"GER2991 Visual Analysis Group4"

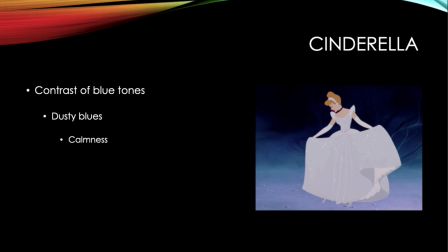1227s
She just seems like a very nice, well put together character, which is why she's always dressed in these very dusty blues, very warm, cool colors that exhibit calmness towards her.
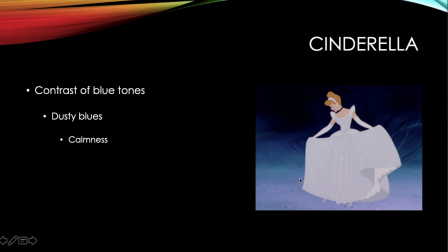1244s
And you can see also in this photo specifically where the background tends to blend in with her dress and that whole imagery of, you see the blues going from a very light blue to a very dark blue, but it's a whole blend of blues. There's no starkness or bleakness about it.
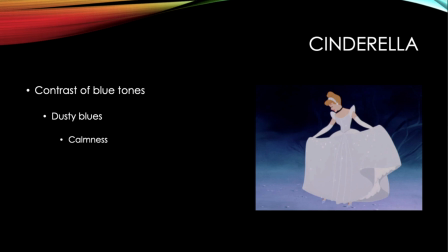1262s
It just blends all together as the Cinderella. And then all together, to just compare, you can see Cinderella here where
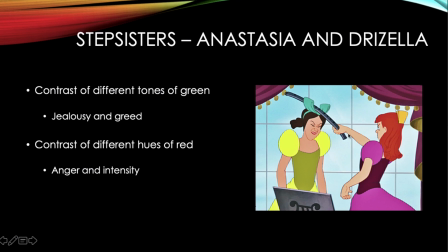1272s
she's very smooth and not harsh at all, and then you can kind of see the kind of bright greens and reds that jump out at you,
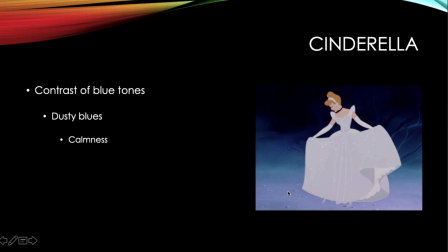1280s
as opposed to Cinderella, who's very dainty, and then this is very stark.
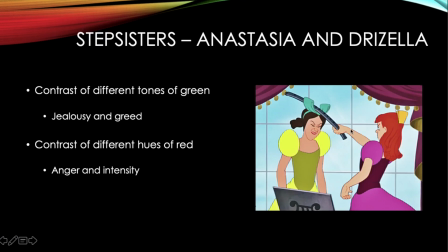1286s
And then where the stepmother is kind of almost a muted version of the stepsisters,
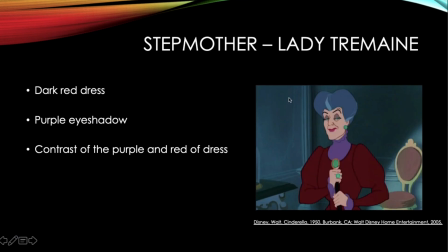1292s
where she does have the pinks, the purples, and the greens, but they're not as stark. They don't jump out at you as much, as opposed to.
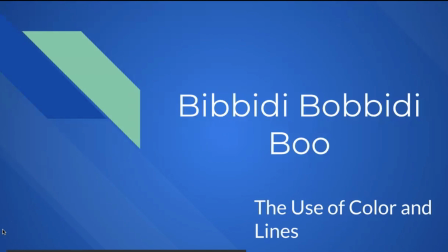1307s
So I will be talking about the Bibbidi Bobbidi Boo scene from Cinderella and the use of color and lines within this scene.
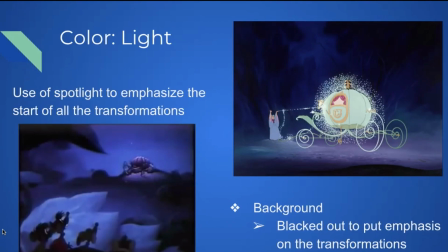1316s
So one of the elements used is light. The first time we see light really used within this scene is the use of a spotlight to emphasize the start of all the transformations, seen by the spotlight on the pumpkin in the lower left-hand corner.
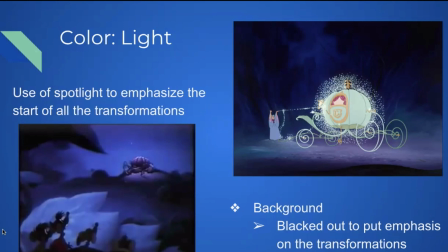1331s
Another use of light within this scene is the blacked out background. That really puts emphasis on the transformations that are happening and everything that really happens in the forefront of this scene.
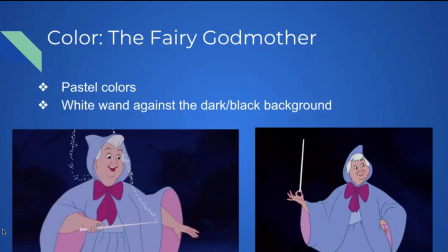1346s
So the fairy godmother is dressed in these pastel colors. These, as you can see, it's kind of a violet color. And this really gives her the warm and comforting feeling that is needed, as this is a children's movie.
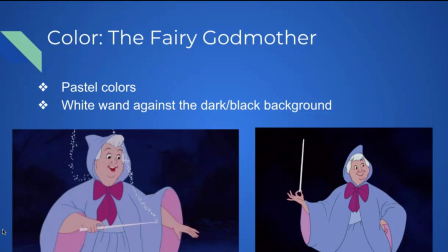1363s
And it makes the children feel more comfortable and open to her. And another element of hers is the white wand that she uses. Again, stands out greatly against the dark black background.
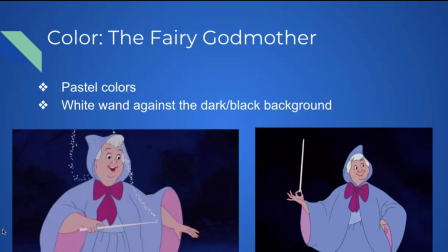1378s
And it really just draws the viewer's eyes in, and we really follow it throughout the scene, as well as the magic that flows off of it throughout anytime she moves. And as you can see here, it really kind of just flows from where she's moving.
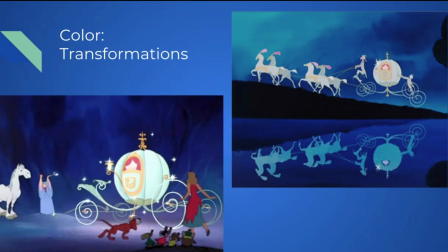1399s
So another important color usage is within the transformations. As you can see down here, the mice are brown and they have these just plain colored shirts and hats and stuff.
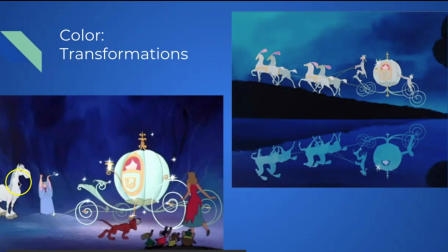1415s
Bruno the dog is brown, and the horse is this gray color. And they are all transformed into these pristine white colors over here that you'll see, with the mice transforming into the white horses,
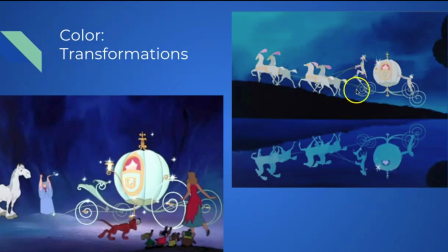1430s
the horse transforming into the coachman, and the dog transforming into the footman.
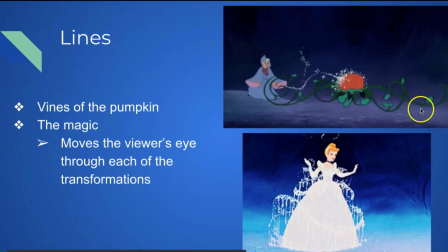1440s
So there's also strong use of lines within this scene. As you can see up here, the vines of the pumpkin create really strong lines,
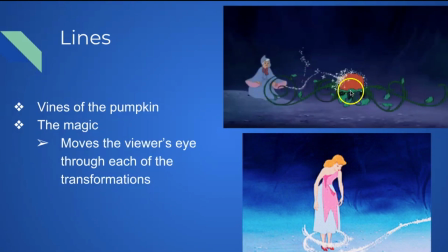1448s
especially when you're actually watching the movie and they're flowing out from the pumpkin. They really create these strong, vivid lines that your eyes kind of follow as it transforms from the pumpkin into the carriage.
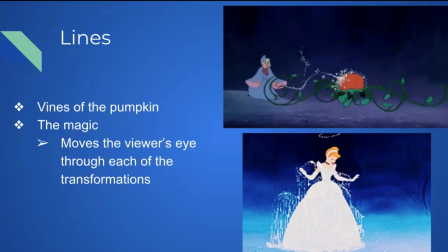1461s
Another strong use of lines is with the magic that the fairy godmother uses.
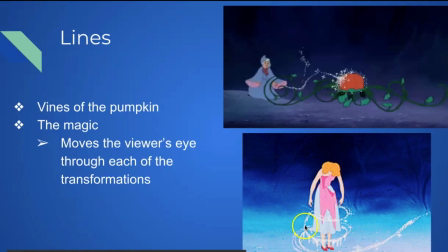1465s
As you can see down here with Cinderella, our eyes really kind of follow it as it spirals up as she transforms into her dress.